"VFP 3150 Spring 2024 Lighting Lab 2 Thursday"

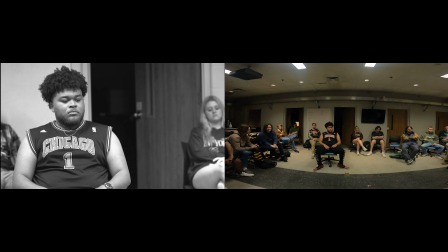(4:09)
We tend to do things that move, which means as a subject moves, the way the light hits the subject, thank you, is also going to move. But I want to show you these specific positions, define them for you.
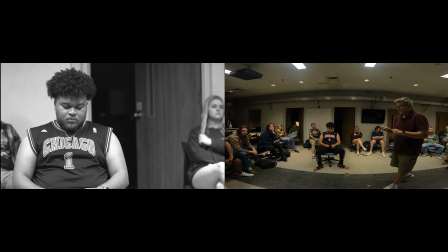(4:24)
If you go into the PowerPoint, you will find that these are listed there for you if you need them. I will be making a big circle around here.
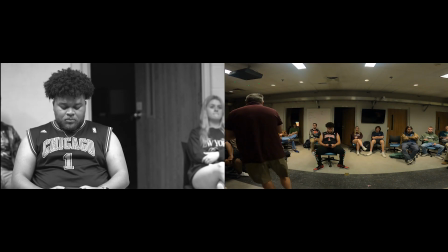(4:31)
My guess is I'm going to be rolling right over the 3 of you, but you can move when I get there. Okay? All right. To do this, we're going to use one of these. Now, this is an LED light, light emitting diode.
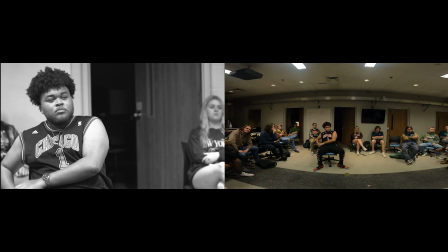(4:43)
This is what all LED lights used to look like.
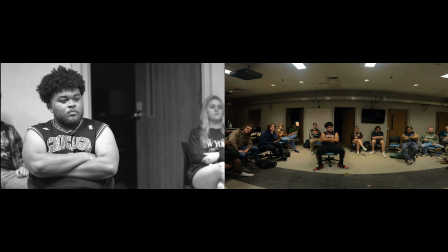(4:46)
If you look at it, you can see here all the different light emitting diodes. Right? Now, by its very nature, this is a somewhat soft light because our light source is, I don't know, what is that, like 10 by 8?
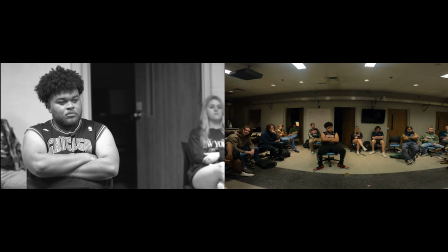(5:06)
Something like that? 8 by 10. Yeah, it's like a picture, like a photograph. I'm just going to use this to demonstrate this idea of direction and angle. We're going to let the shadows go dark because it'll make it easier to see what we're doing.
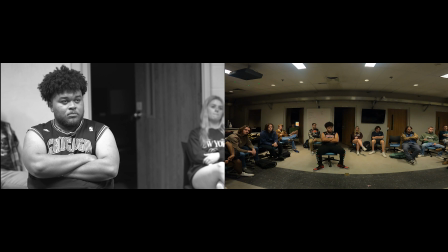(5:25)
And I'm going to strike this.
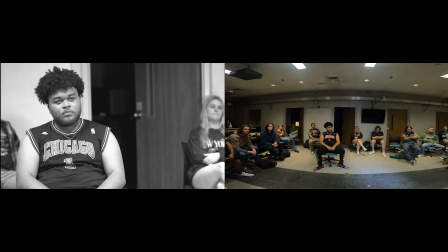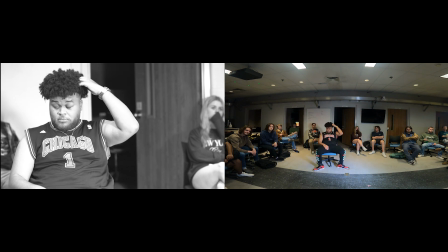(5:33)
All right, let me take it up. We're going to go relatively high with this light
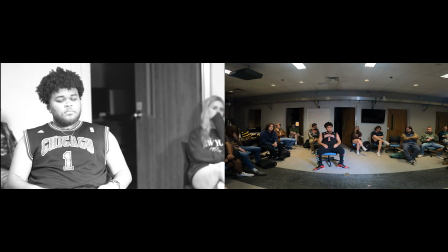(5:41)
because most portrait settings do involve lights coming from above.
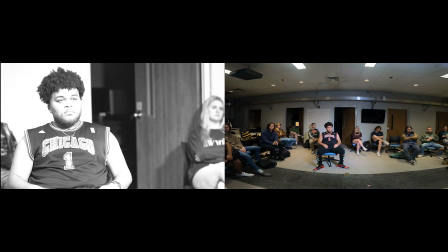(5:47)
One of the reasons for that is in nature, lights usually come from above. We're sitting in this room, lights up there, we go outside, sun's up there, right? In fact, lights coming from below tend to feel a little unnatural, right?
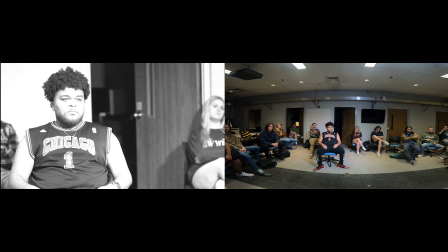(6:01)
That's why when we go to the campfire at Halloween, we put the flashlight under our face because it casts all these weird shadows and makes us look kind of sinister.
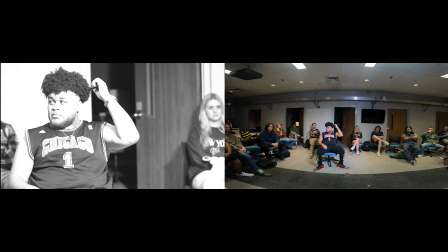(6:07)
Okay. Do you want me to say that? Yes, let's save the house lights on.
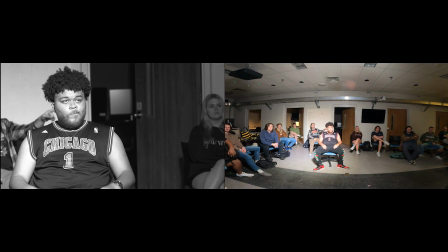(6:13)
All right, let me get the exposure right. So just about there.
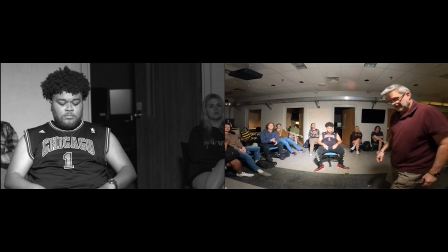(6:21)
Okay. Try not to. My bad. That's okay. This is why I say never give an interview subject a swivel chair.
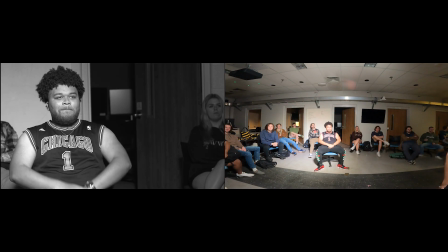(6:28)
I got ADD. Yeah, I know. It's hard. It's really hard. My bad. Okay. All right.
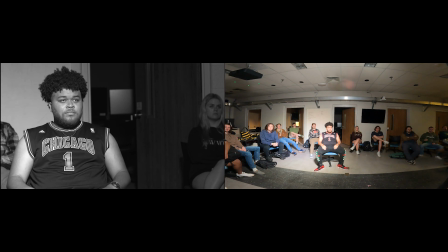(6:36)
Every face is going to do this slightly differently. Do me a favor just to demonstrate something. Bring your chin down a little bit. A little more. Okay. See, we have a shadow under the nose that's going straight down. Right? If your nose stuck out more, it'd be a longer shadow. If it was flatter, it'd be less of a shadow.
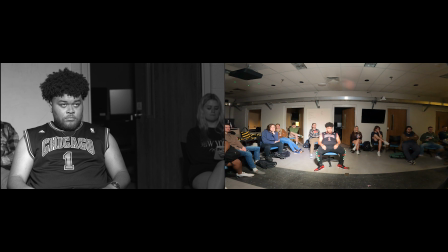(6:55)
Right? This is referred to as paramount lighting. It's sometimes referred to as butterfly lighting because sometimes the shadow will kind of take on the shape of a butterfly. You want to try to make it, and in fact, this would probably look a little better if I took it up just a little bit more.
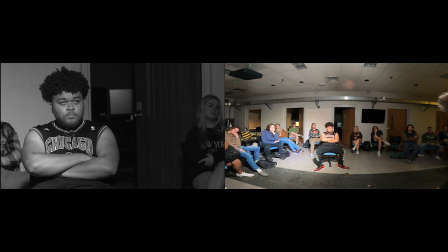(7:11)
I don't have a lot of room left, but.
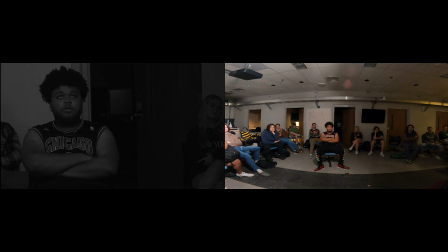(7:17)
And it doesn't want to go up. There we go. Let's try it like that.
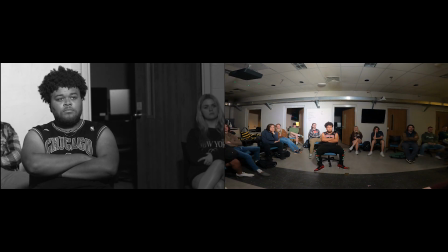(7:24)
Starting to lean. Yeah, I'm not going to leave it there for long. I'm going to bring it back down as we start to move it around. It's also called glamour lighting because this is kind of the lighting they often use when they would do glamour shots. This is a kind of lighting that we associate with old school movie studios,
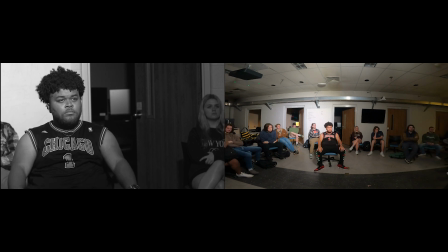(7:40)
Paramount being one of those studios, the kind of light that you use to kind of glamorize a subject. We basically are wiping out most of the shadows. We have the shadow under the nose, we have the shadow under the chin, but other than that, we're kind of just blasting light right into the face and illuminating the whole face.
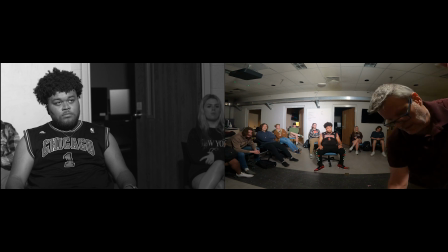(8:00)
Okay, all right, let me, everything else we can do from here. All right, so we're going to go around in a circle.
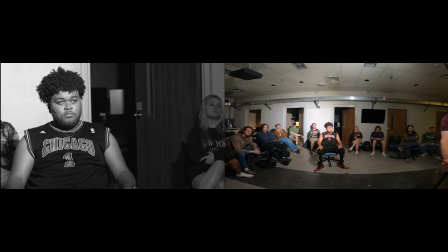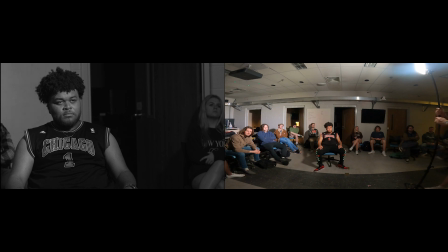(8:14)
When I get to about here, ooh, why is that doing that?